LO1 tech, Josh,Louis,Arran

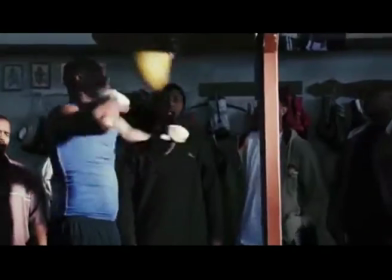This is Aaron Spencer, Louis Whealton and Josh, your haul on the editing types of editing.
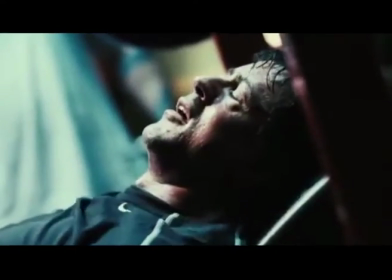First off we have montage.
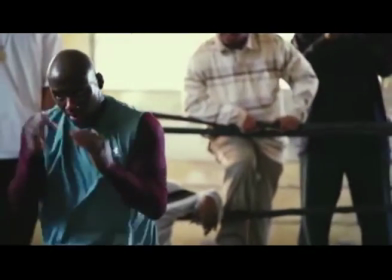A montage is basically a collection of different shortened
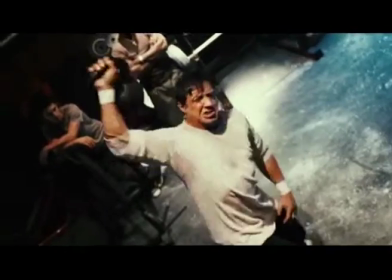clips which are rapidly cut between to simulate the passing of time.
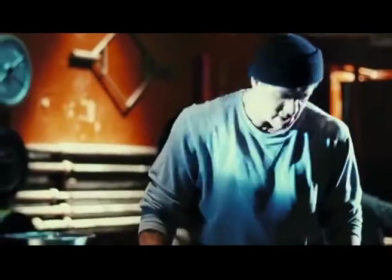This will show the progress of a character over a short amount of time,
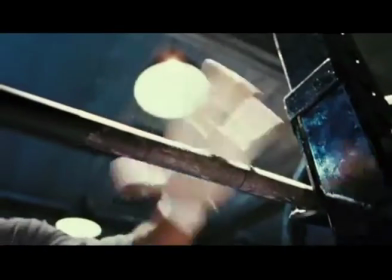but will be a significant amount of time in real life.
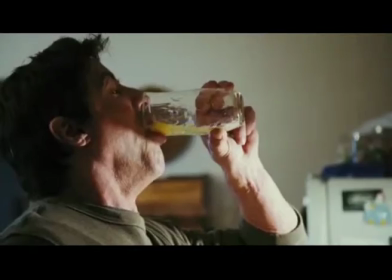The most common type of on-screen montage that the audience will witness is a training montage.
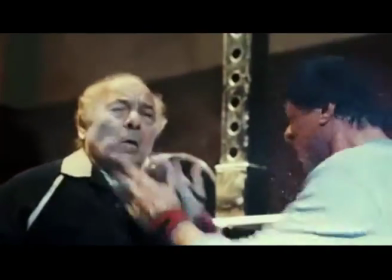It will quickly flick through different exercises to show the progression made by the on-screen character.
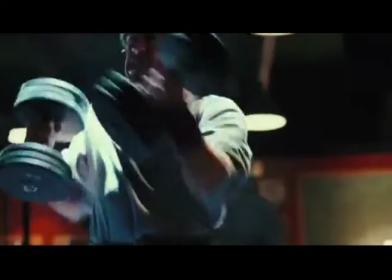The example we have used for montage as you have seen above is the clip from a Rocky film when he is training for a fight.
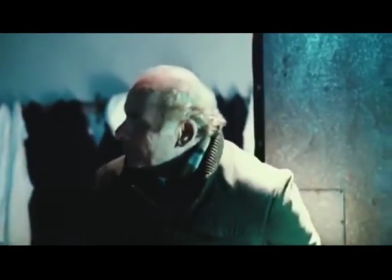Next up is...
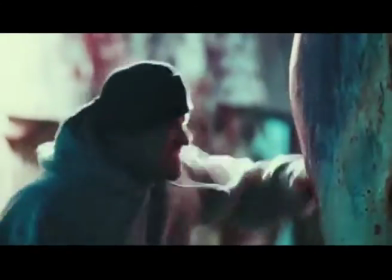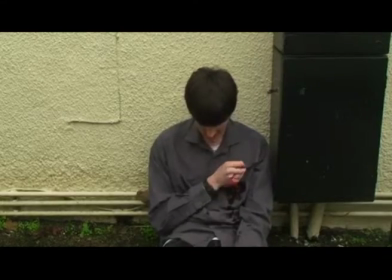Next is Sound Bridge by Louis.
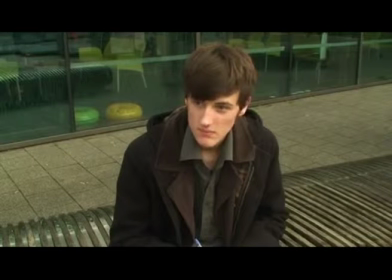A sound bridge is where you can hear a piece of audio from a future shot that begins in the current scene. a good example of this is where two people will be in the midst of conversation and
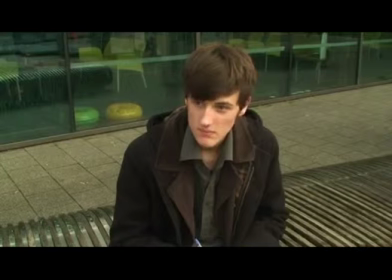parts way through you'll start to hear an alarm to ring the next scene that would be cut to would be one of these characters waking up to that particular alarm aka the made the matrix is the most famous example of what louis has explained
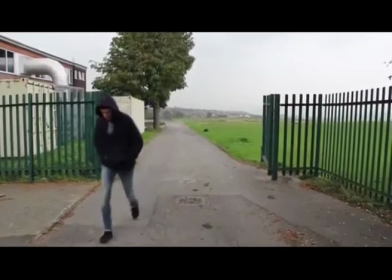next we have the cross cutting this
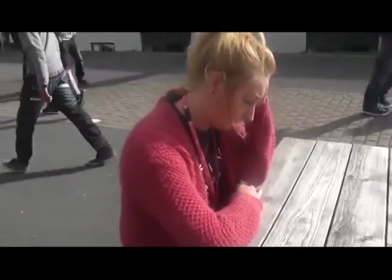is It's basically where the camera will cut away from one action to another action,
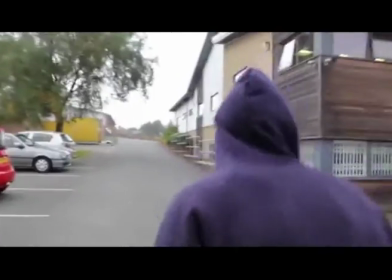which can suggest there's simultaneous two actions, but this is not always the case.
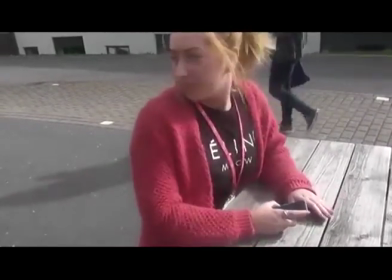For example, if you've got someone chasing someone else, it can cut from a close-up of this person running,
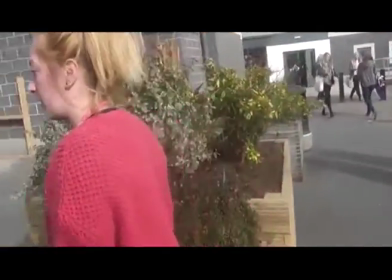then to the other one running away in two different actions.
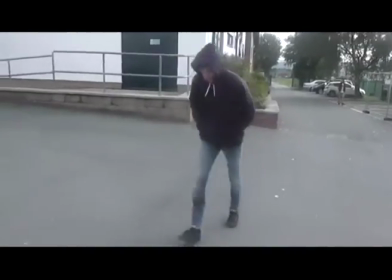For example, for the crosscutting, we have got a white female roaming down the street,
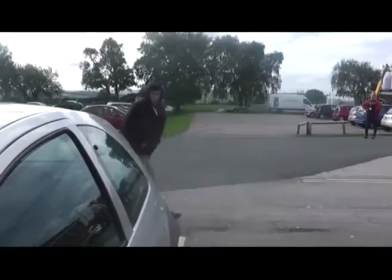then it cuts to a masked man, who you can't see very well, and as the masked man proceeds to chase the woman,
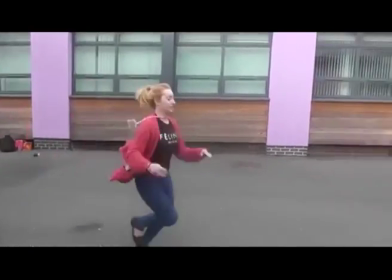it cuts between the two different perspectives, also going up in chronological order.
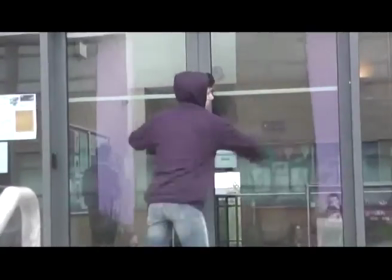Next one is
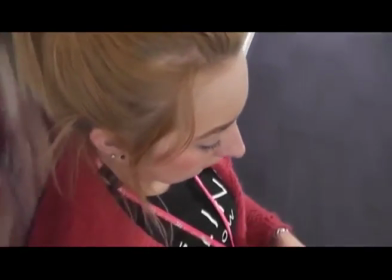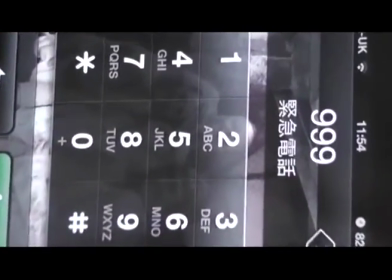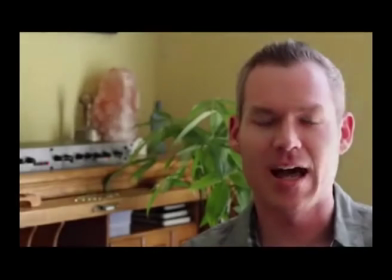Fade by me.
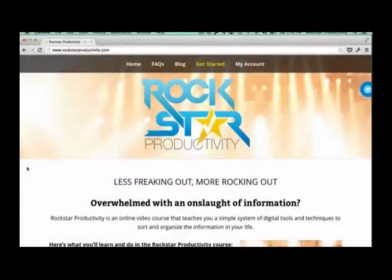Fade is the most common use of editing terms And the most common use of fade can be to show the passing of time For example,
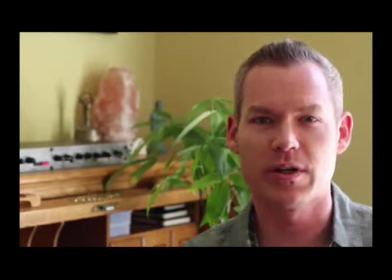if a person was to go lie in the bed The most common transaction between night time and day time would be a fade to white Fade could also be used to show a flashback For example, if a person gets knocked out during a fight in a film And they want to go to a flashback There will be a fade to white with the little sound effect going on
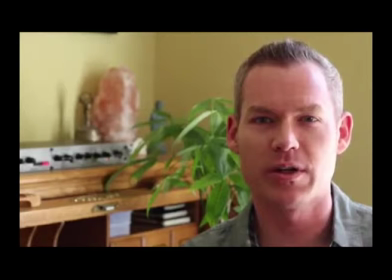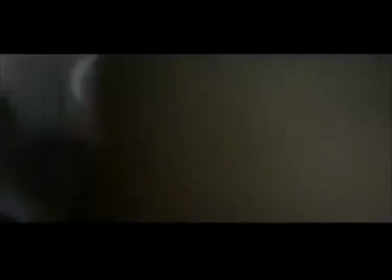This is Josh again with continuity editing.
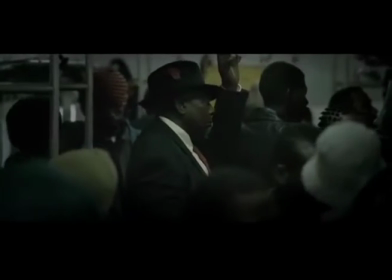This is in the style of film editing and video editing in the post
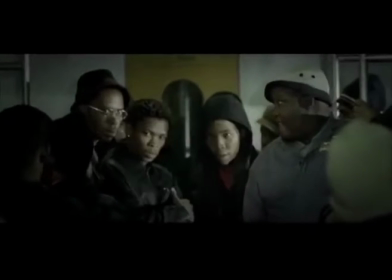production process of filmmaking and of narrative films and television programs.
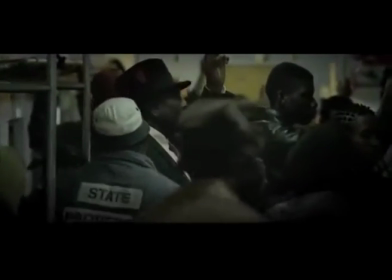This is used to smooth over the inherent discontinuity of the
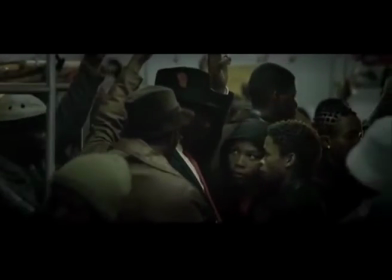editing process and is to establish a logical coherence between shots.
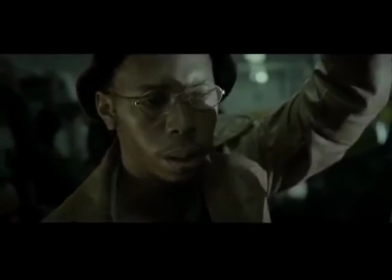For example, in the clip of South Sea, they've got like a...